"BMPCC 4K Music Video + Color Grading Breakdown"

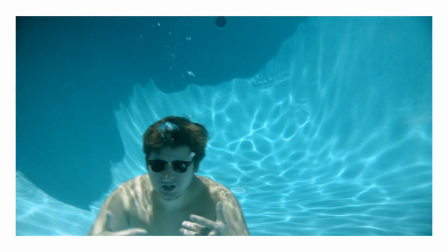[3:52]
And then there we just made sure to get a couple performance shots in different locations of Pariah Pete during the whole song,
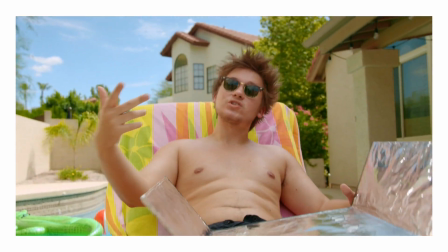[3:59]
so that when I'm editing, I can make it however I want, and I'm not missing certain parts of the song because something happened, So after that, our second location was the dog walkers neighborhoods.
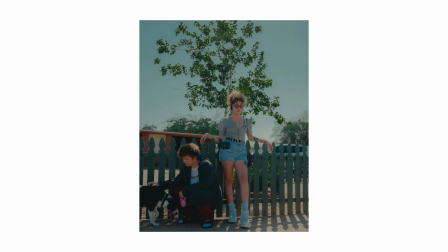[4:12]
We had 2 different neighborhoods. One of them was just a rundown neighborhood. The other one was more of a retirement home neighborhood. Both were very interesting contrasts. The rundown one was very gritty. The retirement home was very utopia-like. I used my one wheel and my Ronin S to ride alongside the dog walker. And then we just got a couple shots of that, moved on to the retirement home area.
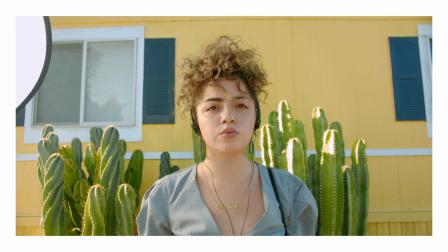[4:36]
We didn't bring out the diffuser, so we just had a foldable diffuser that we can use to get in there real quick and then dip out when we're done filming. The third location was on the second day of the shoot. It was the garage.
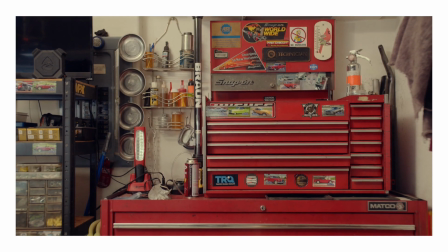[4:49]
So Pariah Pete, his neighbor, has this beautiful garage of all the decked out mechanic type stuff. So that's what we used. He let us use it. It was very
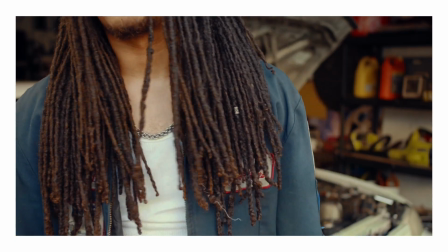[4:59]
nice. He had a really cool mechanic's jacket, which is what you could see the actor in that one, the mechanic, wearing.
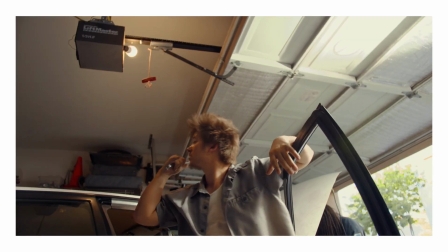[5:05]
So it was really cool to be able to have that. And then for that, I filmed handheld for most of those. The one tip was the shot where the actor is lifting up the hood. You can see it for a little bit.
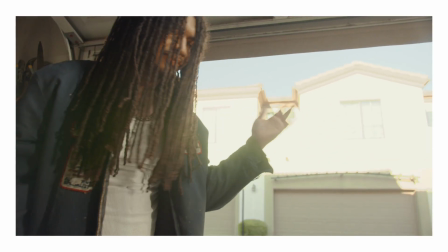[5:16]
So it looks like the camera is inside of the hood of the car as he's opening it.
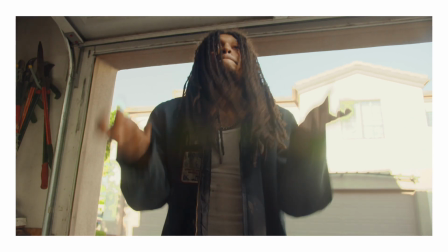[5:20]
What I had him do was just pretend that there was a hood there and open it up with his hands exactly like this.
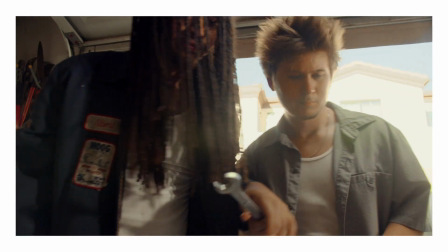[5:27]
And then I edited in this black line so that it would start like this. And then when I lift it up, it would look like it's revealing, like the hood is like in his hands when it was just a black, like graduated mask.
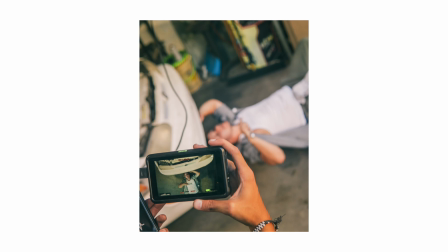[5:39]
And then we did a top down shot of Pariah Pete coming from under the car. I just had my skateboard in my car.
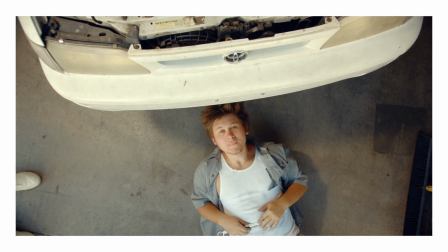[5:46]
So I grabbed that, put it under him, and he was able to roll in and out of the car with some tools.
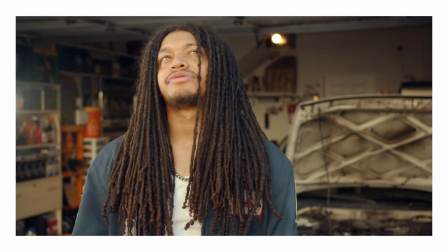[5:51]
And then for lighting for that one, we had diffusion for the part where the mechanic is singing to the camera. We had diffusion on the side of him just for the sunlight. And then for the garage shots, we actually just took our cameras, gave a little bit of rim light, I believe, for some of those.
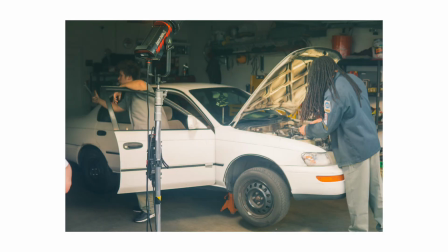[6:06]
But most of the time, we just shot the lights up into the ceiling. The aperture 300D up into the ceiling, and I just have an older light, small one, pointed up in the ceiling also, just for some softer stuff. I didn't want to have to set up anything in the garage. We didn't have too much time. We were working on the neighbor's schedule, so I just wanted to quickly have something to do.
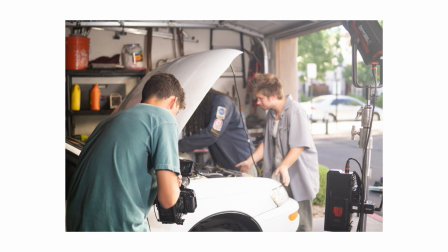[6:27]
And shooting it up into the garage door that was like rolled up, it was white. It was a perfect bounce light for everything. The final location that we were shooting at was actually Pete's garage. So we went pretty DIY on this entire thing. Everything, all the locations, all the props were all very homemade-esque, which I think was a really cool aesthetic to do with Pete.
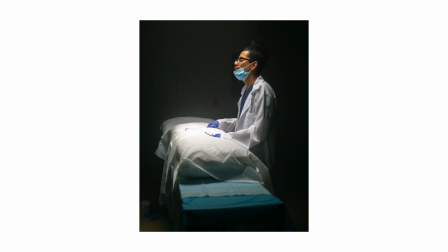[6:48]
But so this was in his garage. It was easy because it was pitch black.
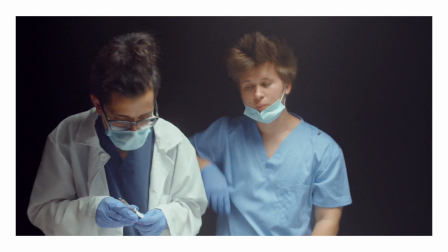[6:53]
We could have controlled setting again, and we didn't have to worry about the sun going down, the light changing. We all had our lights in there. So what we did was I took my existing light, I put on an Aperture Light Dome Mark II, and then I made it as an overhead light.
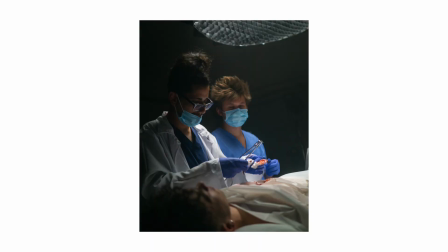[7:08]
So there's like a circle light, sort of like in a surgery room to where they'd have the top light. That's basically what I did. I used a boom arm that I rented also, and I put that on a stand.
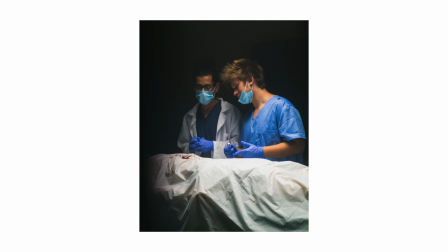[7:18]
I rose it up so it was facing down. And then we just had like this table. We put down some plastic cloths that we get like a party table covering thing. We had our actor who was the patient in this scenario. He was laying on the table.
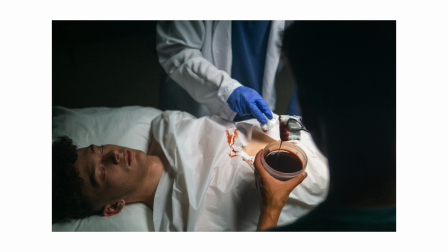[7:31]
We just ripped open part of the cloth on top, and then I made fake blood out of,
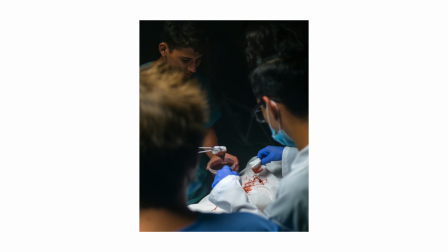[7:36]
it's like corn syrup and chocolate sauce and red food coloring.
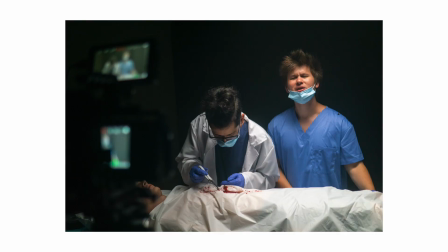[7:41]
You just mix it up, and then we put it on top of him. We had some tongs and some like a potato peeler or something to use as some surgical tools.
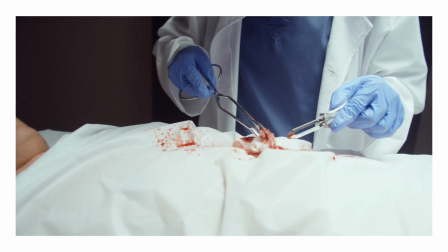[7:50]
Dip those in blood, and then the doctor pretended to do surgery on the guy.
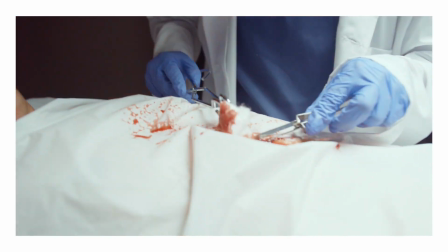[7:54]
And then you could see in some of the shots where the red light is flashing, we utilized the Aperture 300D Mark II's strobe light function.
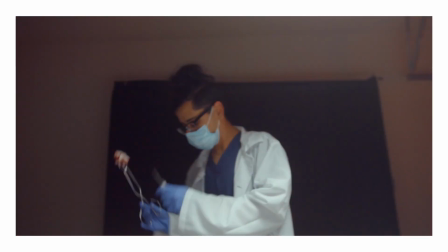[8:02]
This one was like alarm, like flashing.
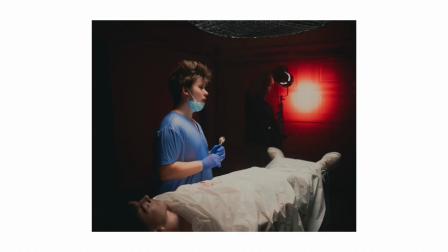[8:04]
And we put a red gel over it, and then the assistant pointed it against the garage door so that it was a bounce light instead of being a harsh light. So it was bounce red light. That's how we got that like alarm thing in the whole room. The scene where you could see Pete doing a top down shot.
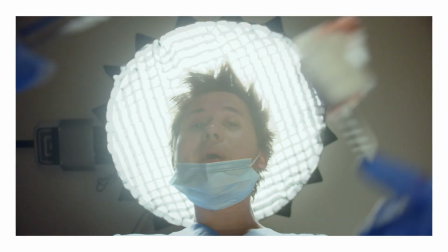[8:22]
So he's like looking over the camera as the camera's looking up at him, pretending like we are the patient getting surgery done on.
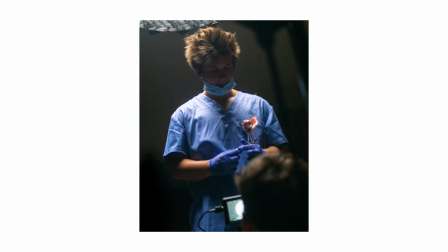[8:29]
We just took the camera, put on the tripod, flipped it up, and then you can see it's blurry around the edges.
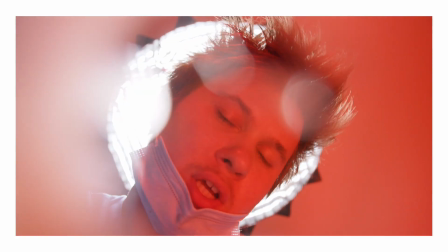[8:34]
We actually took some blood and put it around the UV filter on my front lens so I could just wash it off easily. We just put it around, circled it. We flood the room with red light again for some of those scenes, which are probably one of my favorite shots of the entire video. A couple of things that I learned after doing all this is that you really need to either hire people that are going to help you be creative, or be creative before the shoot so that when you're working, you have all your creative ideas done and you could just pull from them. So what I'm talking about is like storyboarding. I storyboarded a little bit before.
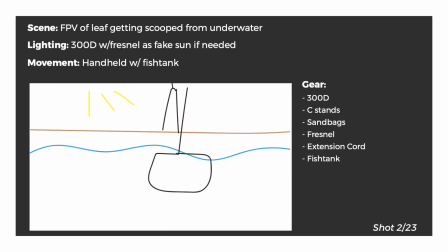[9:09]
So I drew stick figures on a piece of paper. It wasn't meant for anyone else to be able to understand or look at and like, oh yeah, that's the doctor, obviously. But for me, it was like I knew what it was. I just needed to see it and like have it down so I can cross it off when we got it done. And I am not forgetting any shots. So I'm stressed the entire time, basically trying to run around with all this gear, and like just my assistant's helping me, but like I'm just still like trying to figure out shots. I'm in charge of all this stuff. We got to get to the next location. We're running out of time. So it's a super stressful process when you don't have a ton of people there. So storyboarding beforehand definitely helped me a ton. And then the second thing I would do next time is I would hire a producer. So if you don't know what a producer is, basically they are like the CEO of the production, more like the business side of the production. So they're handling all like payments, rentals. They're doing like working with the actors. They're working with like food and getting everything done, make sure everything's on schedule. You know, as being the director and editor and colorist and also basically producer of everything, it was stressful. So I wasn't able to focus on, what's going to be a really cool shot that I haven't thought of yet. I'm like, let's get this done in the coolest way possible. The entire time I'm like, all right, let's just get it done. All right, we got to get lunch. Shoot, what time is it? You know, having the producer just would allow me to be creative like I would want to when I'm filming a music video. Otherwise, it's just pure business for me and all stress. So I have my laptop here, and going over the color grading, I think the first thing I want to go over is the shot with the pool boy. My computer's really slow, so this might be really laggy and the fan's probably going to go berserk. But if we start off, you can see this is the finished look. I don't really think I know exactly what I'm doing with color grading. I'm not a professional, but I know what I want, and I somehow find a way to get it, even if it's not the right way.
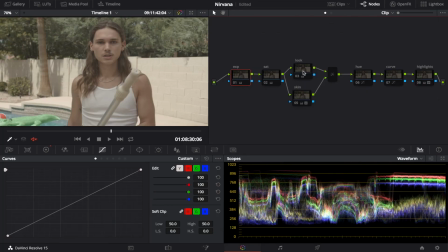[11:06]
So it starts off like this. I have exposure, saturation, look, skin, hue, curve, and highlights.
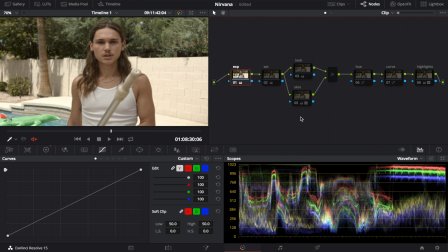[11:14]
So just the exposure starts off with like over here on the waveform, I don't know, get the highlights up to the line. Shadows, just keep it right down at the line. This looks alright. Saturation, turn it on, and I'm hitting Command D to turn these on and off.
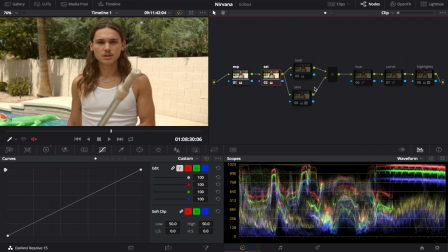[11:31]
And then to make a new layer, I believe it's Alt S. Turning the saturation on already helps, makes it look a lot better than the log that we started with. But I wanted something that was more vibrant and, you know,
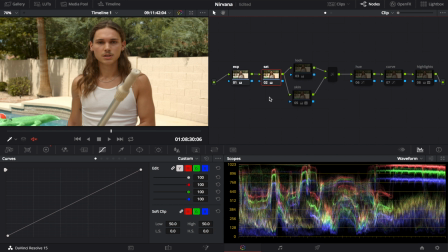[11:44]
match the mood of the pool with the blue and the background and like the inflatables and stuff like that. So look is just like, meaning looks like we did some green, a little bit of green shadows,
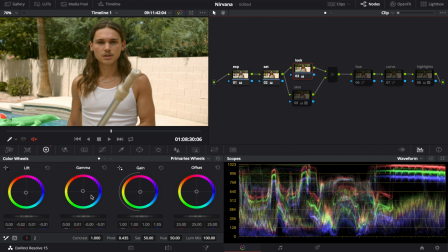[11:59]
a little bit orange in the mids, and then a little bit blue in the highlights, which is what I do like to do. I typically just stay with that look for most of my stuff. But some of the scenes were different, which you'll see later.